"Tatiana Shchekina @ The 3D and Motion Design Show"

And here, let's choose Spring, because it's very playful animation, so Spring fits. And let's see what's happening. Yay, we got like a little bounce, which looks pretty sweet.
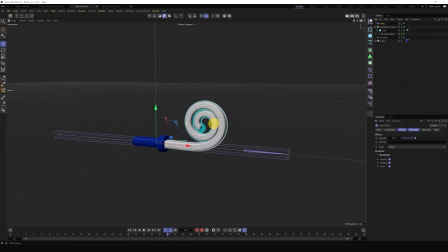Awesome. So party horn is animated and ready to go.
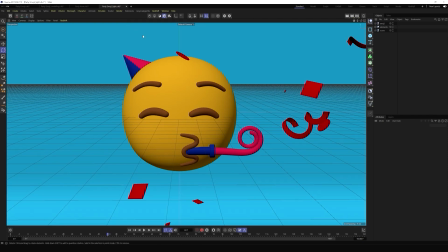Let's look at the light and camera setup of our scene. So here I have all the textures and materials already applied to my emoji, but it still doesn't look right.
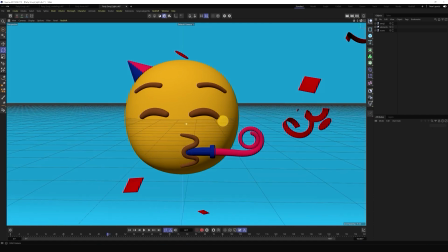It's not flattened enough and it looks kind of off, not like an actual emoji image. We can easily fix it with a camera focal length.
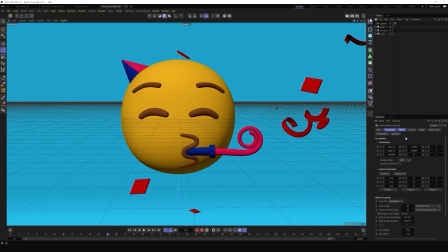So let's go grab a camera, make it active, and let's place it in the center of our composition.
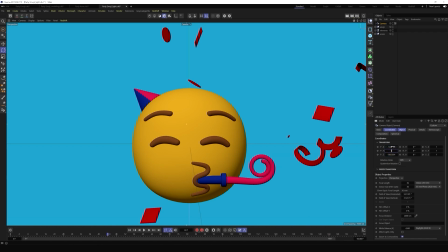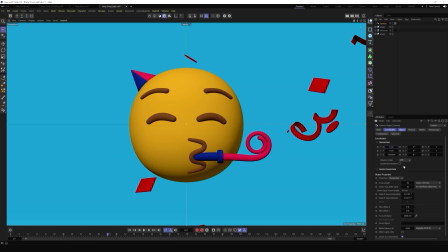Still doesn't look right. This is because we need to go to Object, Focal Length, and change it to Tele.
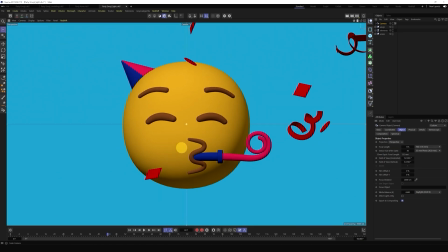Here we go. Now it's like closer to what we have. In general, with Stylized 3D, Tele and Super Tele lenses work better.
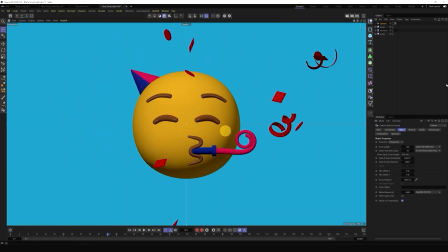They give it the right flattened look. I'm gonna stick with Tele for this one.
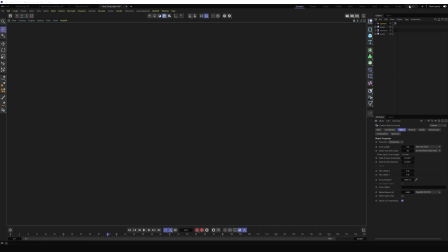Now let's go to our redshift setup so we can see what's happening in our scene.
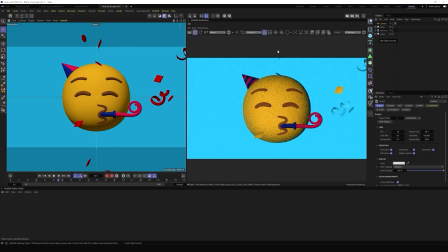And next, I'm going to go to Redshift, Lights, and grab a dome light. I want the scene to look like it was light in a studio.
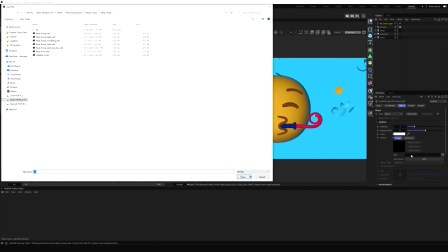That's why I'm going to grab one of the studio HDRIs from Grayscale Gorilla.
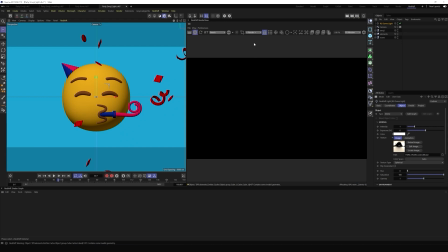So let's see what changed.
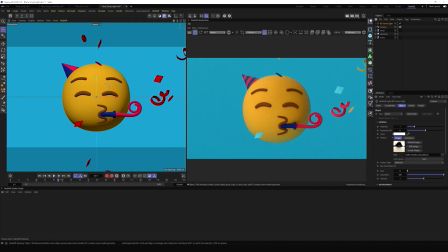Awesome. You can also press R and rotate a dome light. This way you can control where shadows go, where they're located.
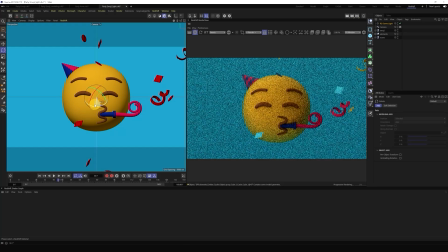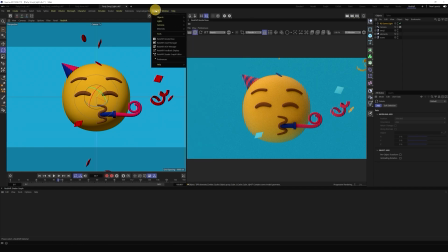After that, I go to Redshift, Lights, and grab an area light.
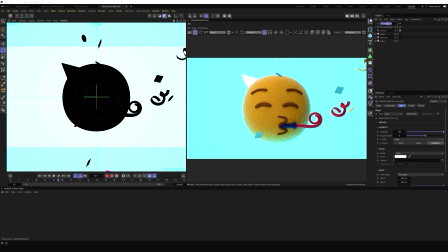It's gonna be a key light of our scene. So I also like to do add target and a null,
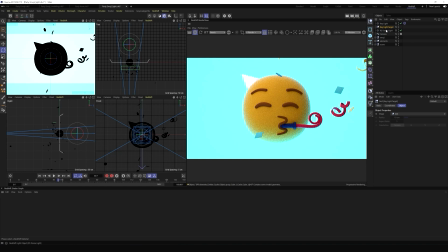and this way my light will be following the null in the scene.
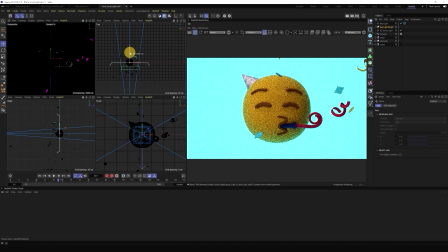So I'm just gonna place this null in the center of our emoji,
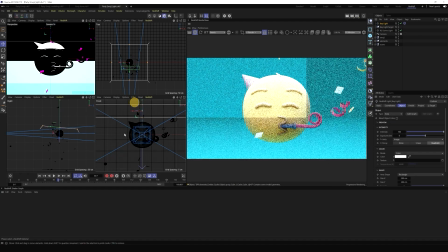And now it's easier to manipulate with this light. I'm also gonna make it smaller.
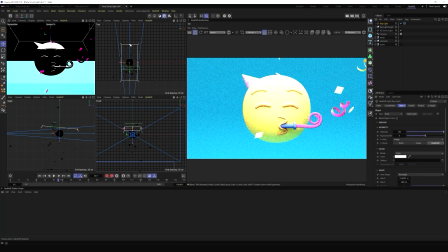Now it's like way too harsh.
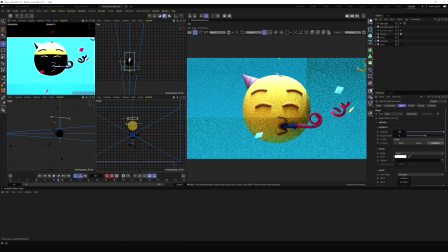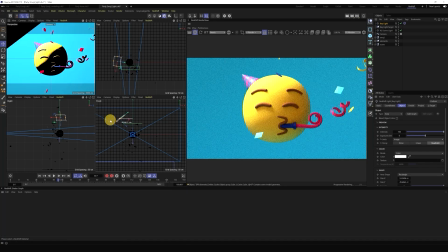And I'm just gonna place it where I want my shadows to be. In general, it's a good practice to combine, to make shadows from key light in the same spot where your dome light shadows are.
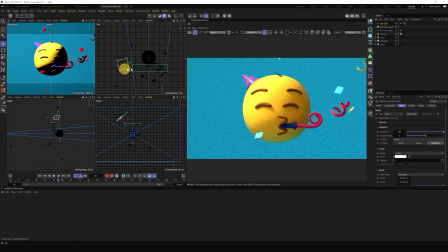Like so.